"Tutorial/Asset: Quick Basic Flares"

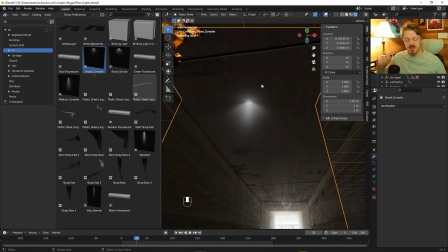(8:17)
And I've been using that for headlights and stuff, just because spotlights don't actually render particularly efficiently with volumetric haze.
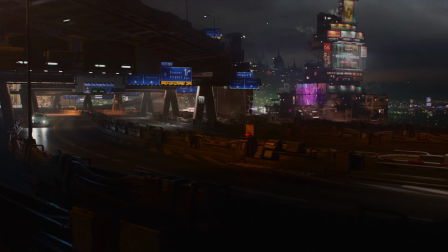(8:25)
And so I had a scene that rendered pretty fast, except for one darn spotlight where I had to crank all of the render settings to get it to work.
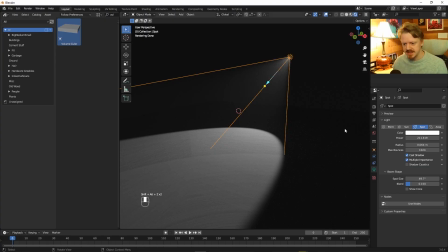(8:32)
So I'd have something like this, and just under the object properties, I turn off the visibility for volume scatter, which means it's still casting light, but it's not trying to interact with the volumetrics. And I would drag in my
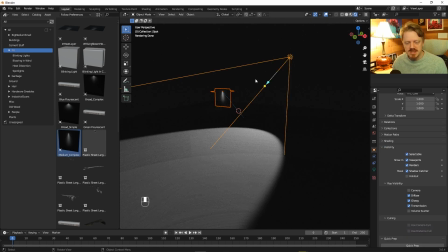(8:46)
spotlight here, and again, using the copy attributes add-on, Control-C, copy location, copy rotation. I'm going to parent it to the light, so it does whatever this light does, scale it up a little bit.
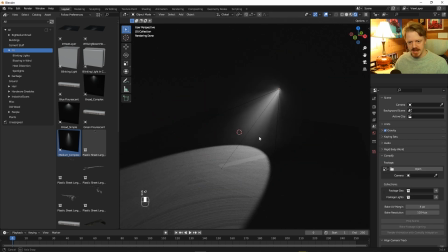(8:58)
And actually, in this case, I might get rid of this plane right here. And it's still kind of weird you can get along it, but if I have a camera in the scene,
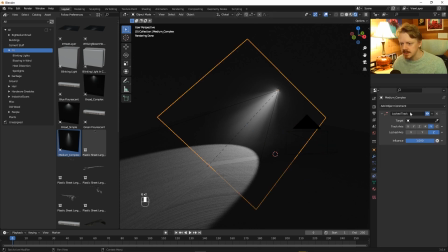(9:06)
I can use a locked track constraint along the right axis.
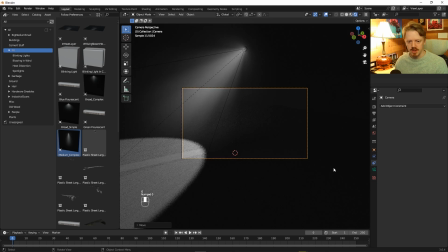(9:12)
So then it will always just be facing the camera, and the camera will always see this nice view of this spotlight here.
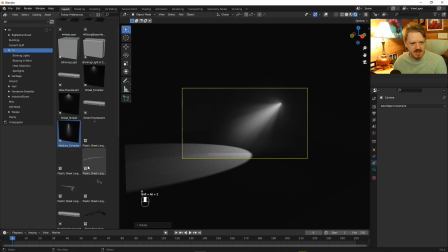(9:19)
So I'll make these assets available too if you guys want. Yeah, I'll just put these in the post. They're really handy. I've been using them a lot. They're kind of better, you know, the more subtle that they are.
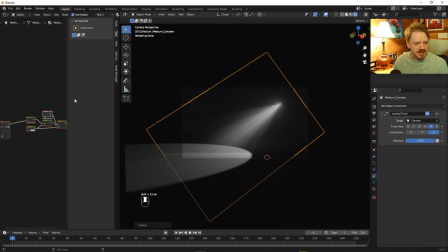(9:30)
So usually in the shader editor, I will, let's see, how do I control the brightness here?
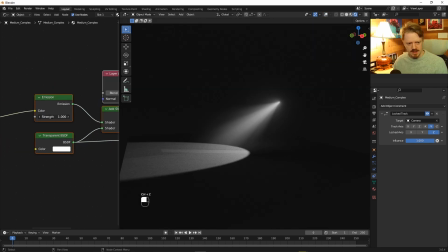(9:35)
Oh, it's just probably, Yeah, I'll keep them kind of faint. This is a high dynamic range EXR, but you still again get that weird gray, unnatural feeling if you bring it down too far.
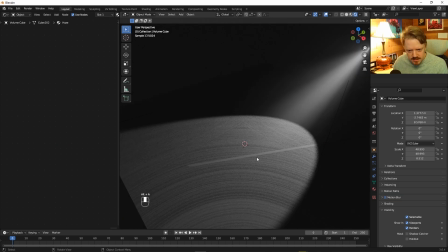(9:45)
So just a thing to keep in mind. Although, what are these weird art? What is this? I don't have.
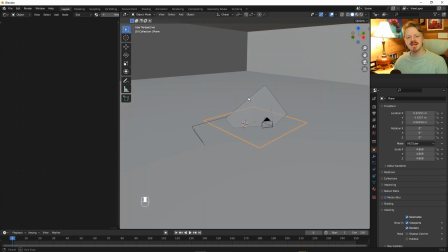(9:50)
Oh, it's because the plane is perfectly lined up with the bottom of the volumetric space.
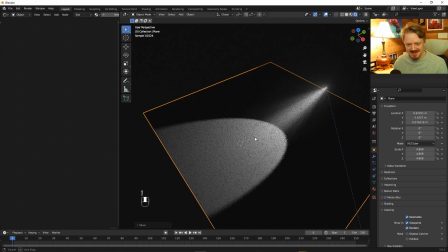(9:55)
If I offset this, that should probably fix it. That's weird. I've never run into that before. Okay, that feels more natural. So I did a test render, and it's looking pretty good. It's got like it does add that lens texture to the shot and make it match the live action stuff better.
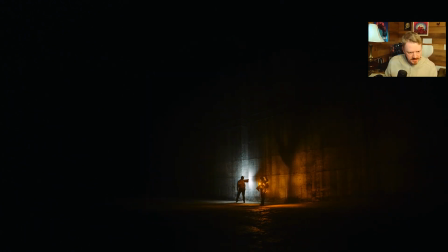(10:11)
But there's kind of two issues I saw. The first one is that the lens flare is actually rotating with his arm rotation,
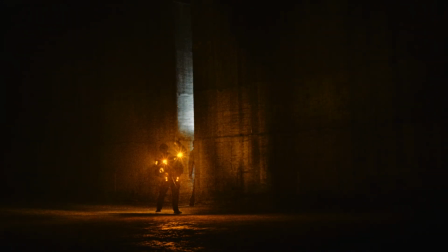(10:17)
which doesn't make any sense because lens flares are flares that happen in the lens.
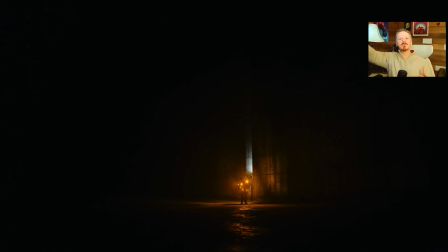(10:22)
They don't care what the object is doing. All they care about is that it's an overbright area of the image that's creating an artifact, which also means that a lens flare always has to be composited right on top of the image. Even in big movies, sometimes I'll see like a shot where something explodes and there's a lens flare and it's composited outside of like a window.
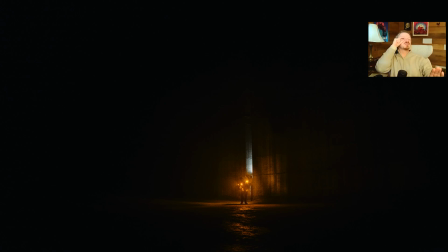(10:39)
Like the flare should always be as close to your eyeball as you can possibly get it.
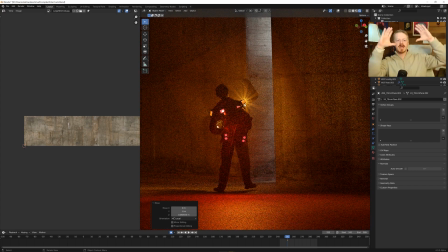(10:45)
Which is also the source of my other problem. If I actually put the lens flare at the exact source as the light, it's clipping through all of the geometry and looking really weird.
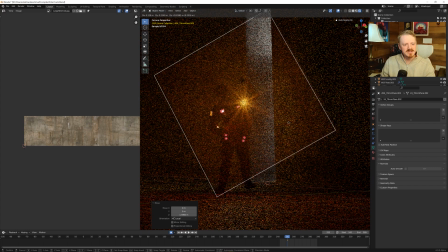(10:52)
So what I did is I brought it out to the foreground here and kind of just hand keyframed it trying to match the light source,
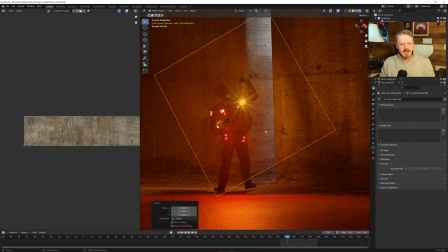(10:59)
which, considering everything else is fairly automatic, was a little bit annoying. So let's easily fix both of those things really fast.
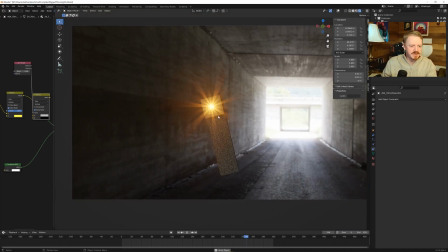(11:07)
And I've got this oscillating object with the lens flare parented to it, and right now the flare is rotating with the object, which doesn't make any sense. We want the flare to actually rotate with the lens of the camera, and we can fix that really easily. Here, let's select the flare, go into the Constraints tab, and create a copy rotation constraint.
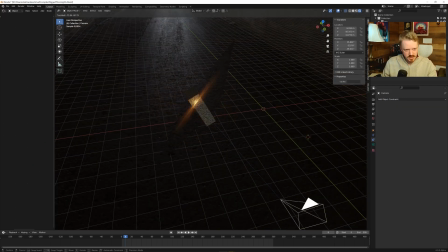(11:25)
We select the camera. And right now it'll be kind of weird because whatever the camera does, the flare is also going to do, which results in some weird behaviors. But we can turn off a couple of these axes so it only cares about copying on this rotation here.
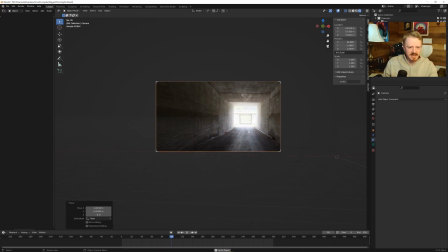(11:39)
And suddenly everything's behaving exactly as you would expect. Even if we kind of go offset a little bit, it's still just going to be mostly working.
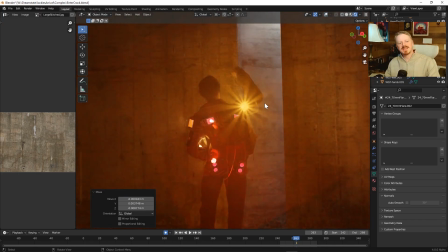(11:46)
So that fixes the first one, nice and easy. So right now I have the flare kind of lined up with the light source, but it only works from the camera.
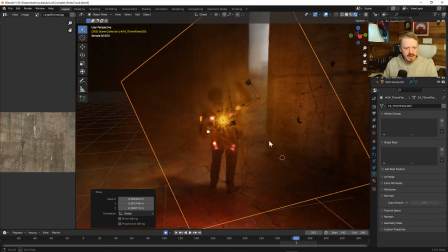(11:53)
In reality, it's floating in the foreground here in front of the light, because if it's actually on the light,
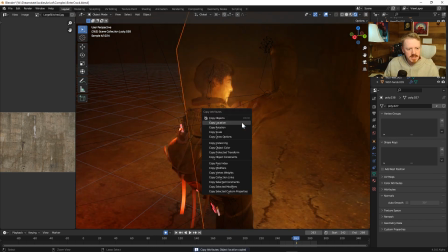(11:59)
here, let's shift click this, copy location, copy rotation, and control P parent.
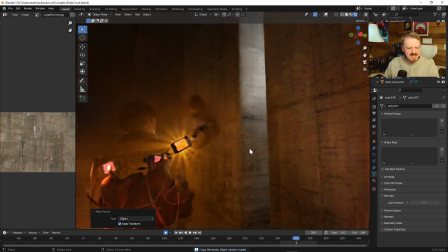(12:05)
You can see it clips into the light, it clips into his backpack, and it just looks really weird.
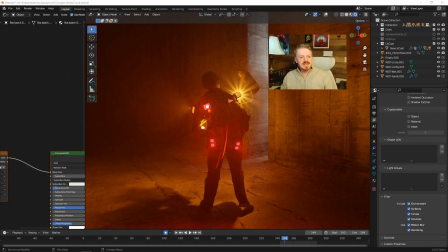(12:09)
So what we want to do is put the flare just on top of everything else. And we can do this really easily with view layers or render layers or like render passes. If you're watching this video, you're probably already familiar with the concept.